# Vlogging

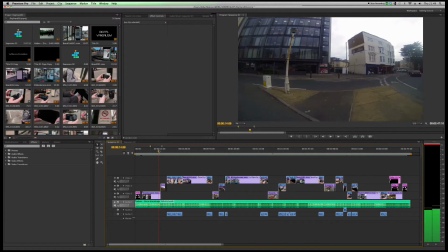993s
Just to really give an idea of what I wanted with this final video,
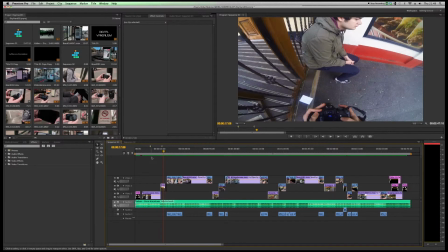997s
what was important to me was to make something that was relatively punchy, quick, and would efficiently give the viewer an idea of what my project was all about.
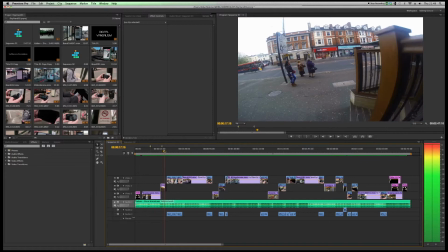1005s
So I've gone for quite a realistic, I wouldn't say documentary style, but I would definitely say realistic style.
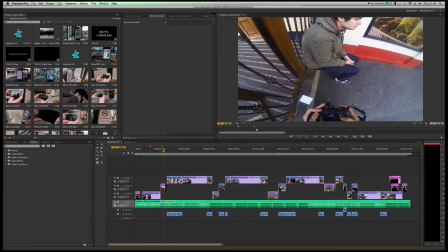1011s
You can see here in the time lapse, you can see me using the camera that I use for the rest of the shots. So there's no pretense of fiction or a storyline.
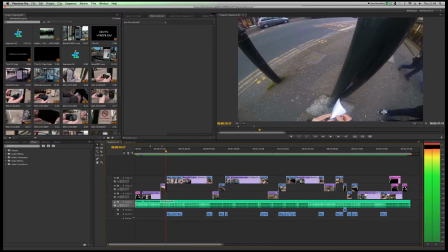1019s
It is quite literally what I'm doing as I go through it. So you see it goes from the time lapse of me just about to put this sticker on
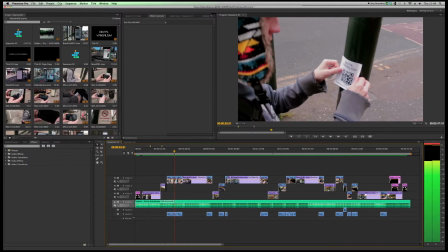1026s
to actual DSLR footage of me placing down these stickers, which obviously are quite central to the campaign.
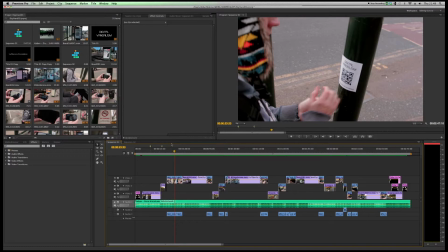1034s
I did this project. I did the filming of this project, I should say, with my friend Andrew Davenport, who I know is actually very competent on a DSLR camera. So I knew that I had the opportunity to put the stickers on myself and have him film it,
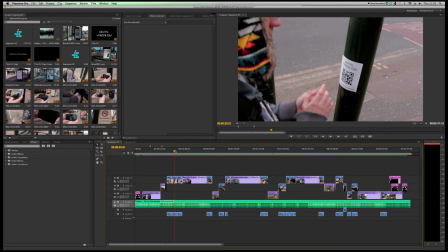1051s
and I knew he would do a good job, as he's very adept with all the kind of ISO settings and how best to frame it and all that kind of stuff.
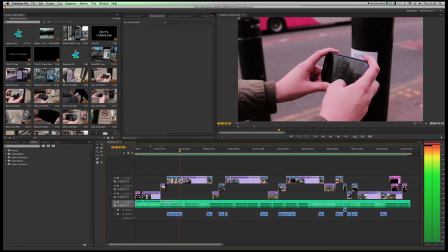1059s
And then also I could take over the DSLR to film board just for this final bit of shoot. I think it gave quite a nice kind of guerrilla feel to the footage, and I'm really panned out quite nicely in that respect.
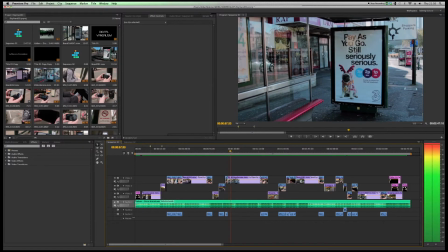1071s
I won't go into too much detail on the After Effects here, because as I say, this is really all just about the final video and how I wanted to present. I think I've touched before on this advert how to begin with. It has a little pug here, and then it animates through as if the signal is being interrupted,
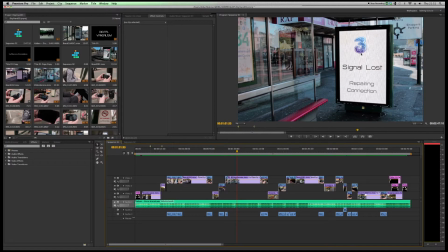1089s
which is a slight kind of jibe at 3, because they have had issues with poor signal and poor customer support in the past.
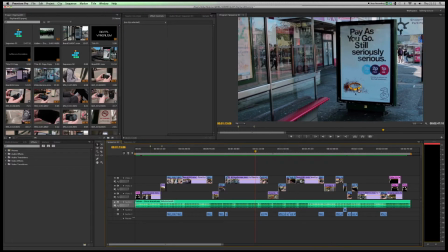1096s
And then it moves through to the stage where the dog isn't there anymore, and you've just got this kind of collar left over with a bit of remains.
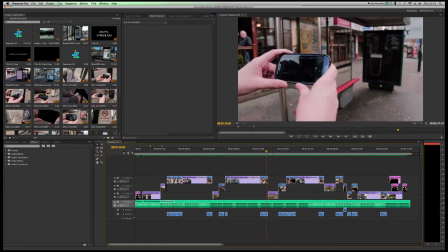1103s
And there's a repetition to this video, this final video, which is that it shows the animation.
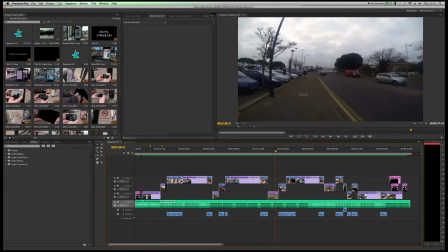1110s
It shows the phone next to animation, and then it goes to another little bit of time lapse to the next location, which I thought was quite a nice little feature. As I said, I did it every 5 seconds, and that left me with about 1 minute and 20 seconds worth of footage, I think, from all of my time lapse.
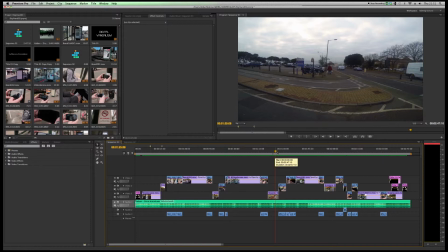1126s
So that's just enough footage, I think, to just pop in between the little sections of After Effects and sticker placement there.
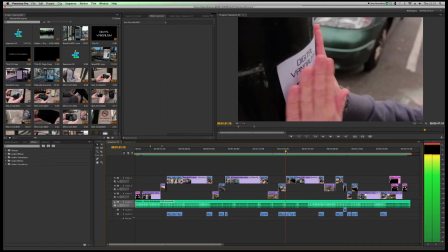1135s
So as you can see, it follows this kind of pattern of put this sticker down, scan it with the phone,
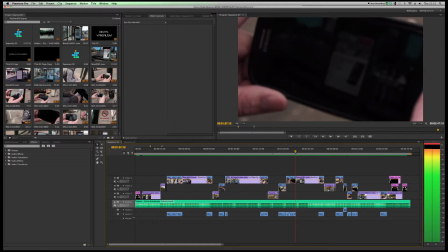1141s
make it obvious that the phone has picked up the signal and is playing the video, and then again it goes.
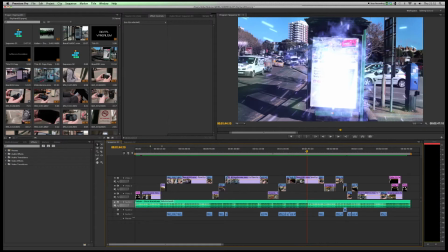1148s
I've decided to put the After Effects in full screen on this video just so you can really kind of appreciate what's going on.
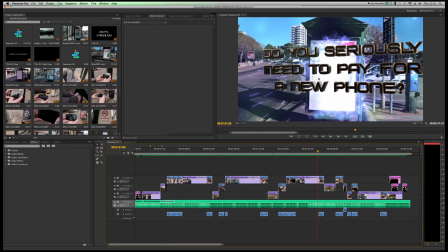1154s
As I've again said in my blog and my presentation, this is in fact the same as my first animation, but I think it's a useful exercise in showing that you can take the same set of effects and apply them to multiple billboards in a relatively short time.
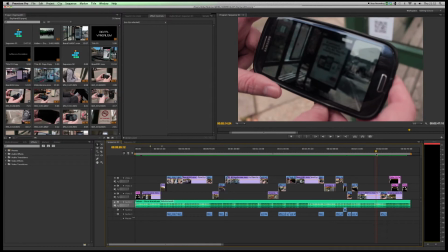1169s
As I said before, this really just follows the same pattern through until the point where I stop.
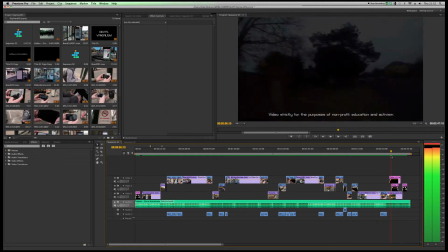1175s
I take the brightness of the time lapse straight down, and again it has this Twitter page that I mentioned earlier.
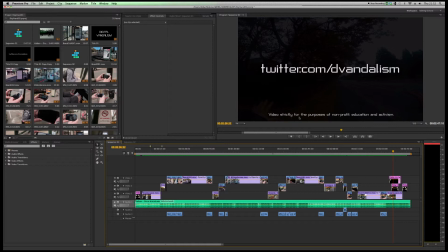1182s
It says video strictly for the purposes of non-profit education and activism. really just in kind of a last ditch attempt not to get sued, if I'm quite honest with you. And the video is of course just an educational exercise at this stage.
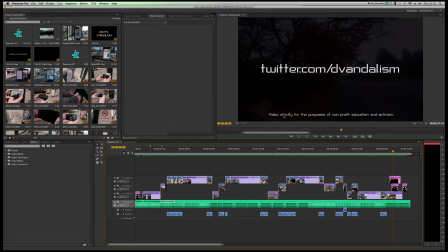1197s
I have plans for the future to perhaps commercialize the idea of video placed next to the place that the audience might be viewing it. So maybe you could just do little short sequences next to a bus stop that people are waiting at.
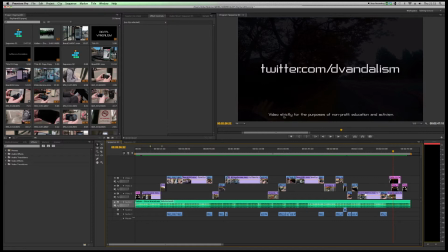1213s
Perhaps you could be waiting at a bus stop, scan the code, and you see a short kind of scenario played out in your environment. But as I say, for right now, it's just for the purposes of non-profit education and activism.
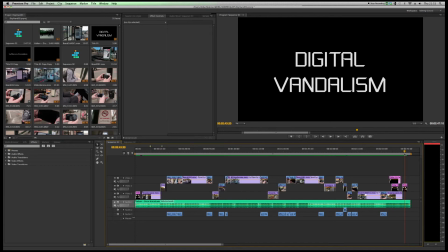1228s
Finish off with digital vandalism again, just because, as I said earlier, it's really important to kind of drum in that concept of what the brand name is called.